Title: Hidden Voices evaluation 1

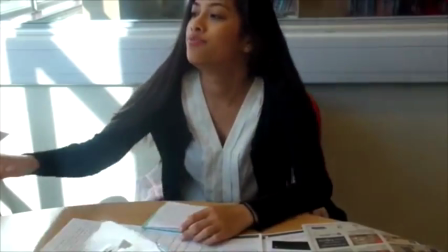4:11 We have used handheld camera movement for this scene to emphasize that she is in danger and that something isn't right.
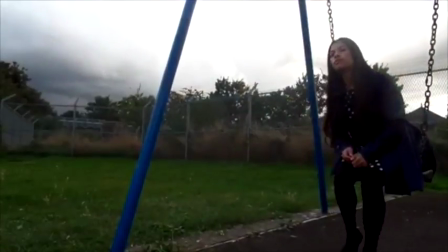4:18 We also see this convention being shown through dialogue. This is when the priest says, "Some things are better left alone, Mrs. White." Through this, we got a feeling that the priest has some involvement in all of this. We decided to take a close-up shot of the priest as he said this to emphasize on his expression.
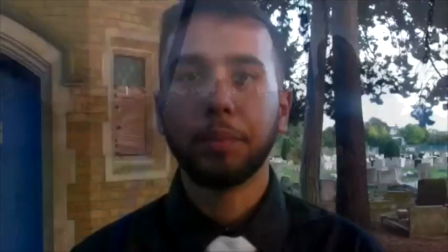4:35 As he has a very serious face, it suggests that Lily White wasn't supposed to know as much as she does. We also kept this clip right at the end and without any other sound on top of it to make this one scene more effective.
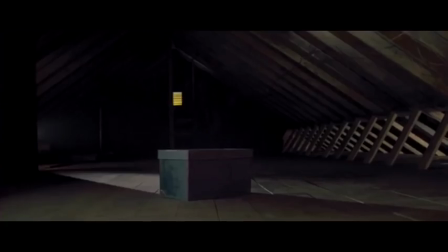4:48 There were many examples of low-key lighting in Sinister's teaser trailer, which made us feel a bit tense as an audience,
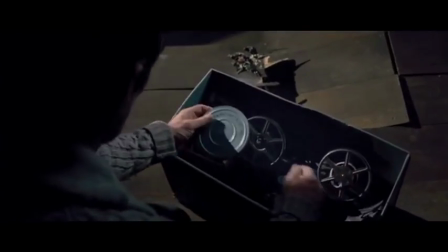4:55 as we are restricted to what we can see in the room, as well as the character themselves.
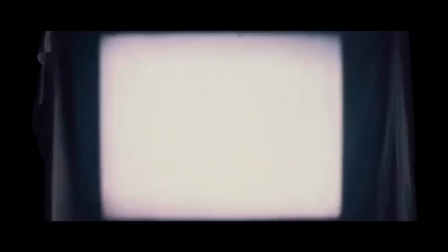5:00 This therefore makes us more tense as we don't know what to expect. We also saw many examples of close-up shots of the characters in Sinister.
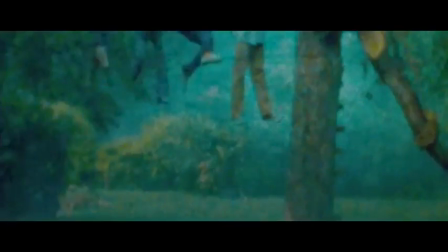5:08 This has been done to emphasize their emotions, especially when they were scared. We also used close-up shots in our teaser trailer, as we felt this was a lot more effective in making the audience more tense and involved.
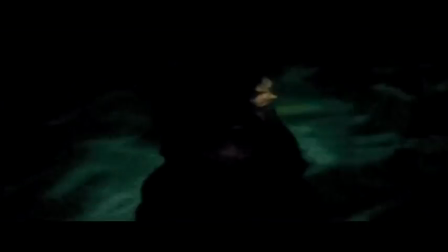5:20 In our film, one convention we followed was the hidden identity of the antagonist.
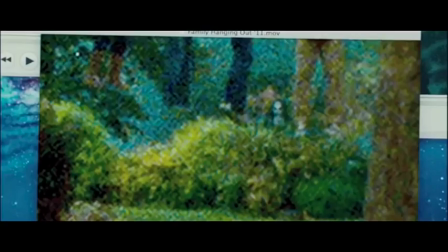5:25 This convention was very common in the film trailers we watched,
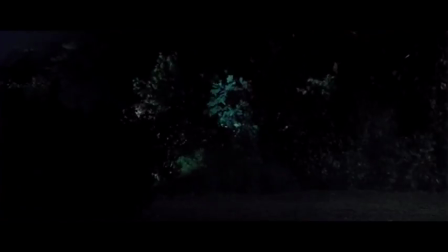5:28 and most of the suspense was for the audience to find out who the antagonist was and why they were doing what they were doing.
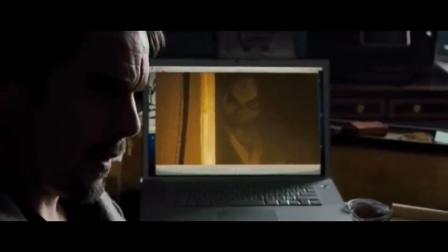5:34 In our film, the antagonist is the priest. We've tried to show that no one knows he is the antagonist, or that there is no suspicion of the priest having any involvement.
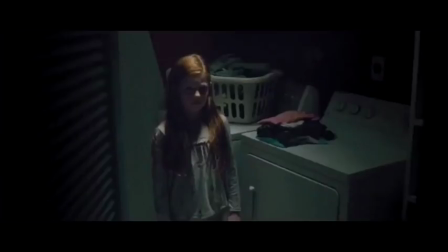5:43 However, as the story progresses,
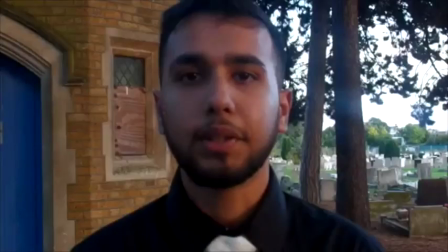5:46 we have hinted at his involvement at the end of the trailer to leave the audience at a cliffhanger and something to make them want to watch the film.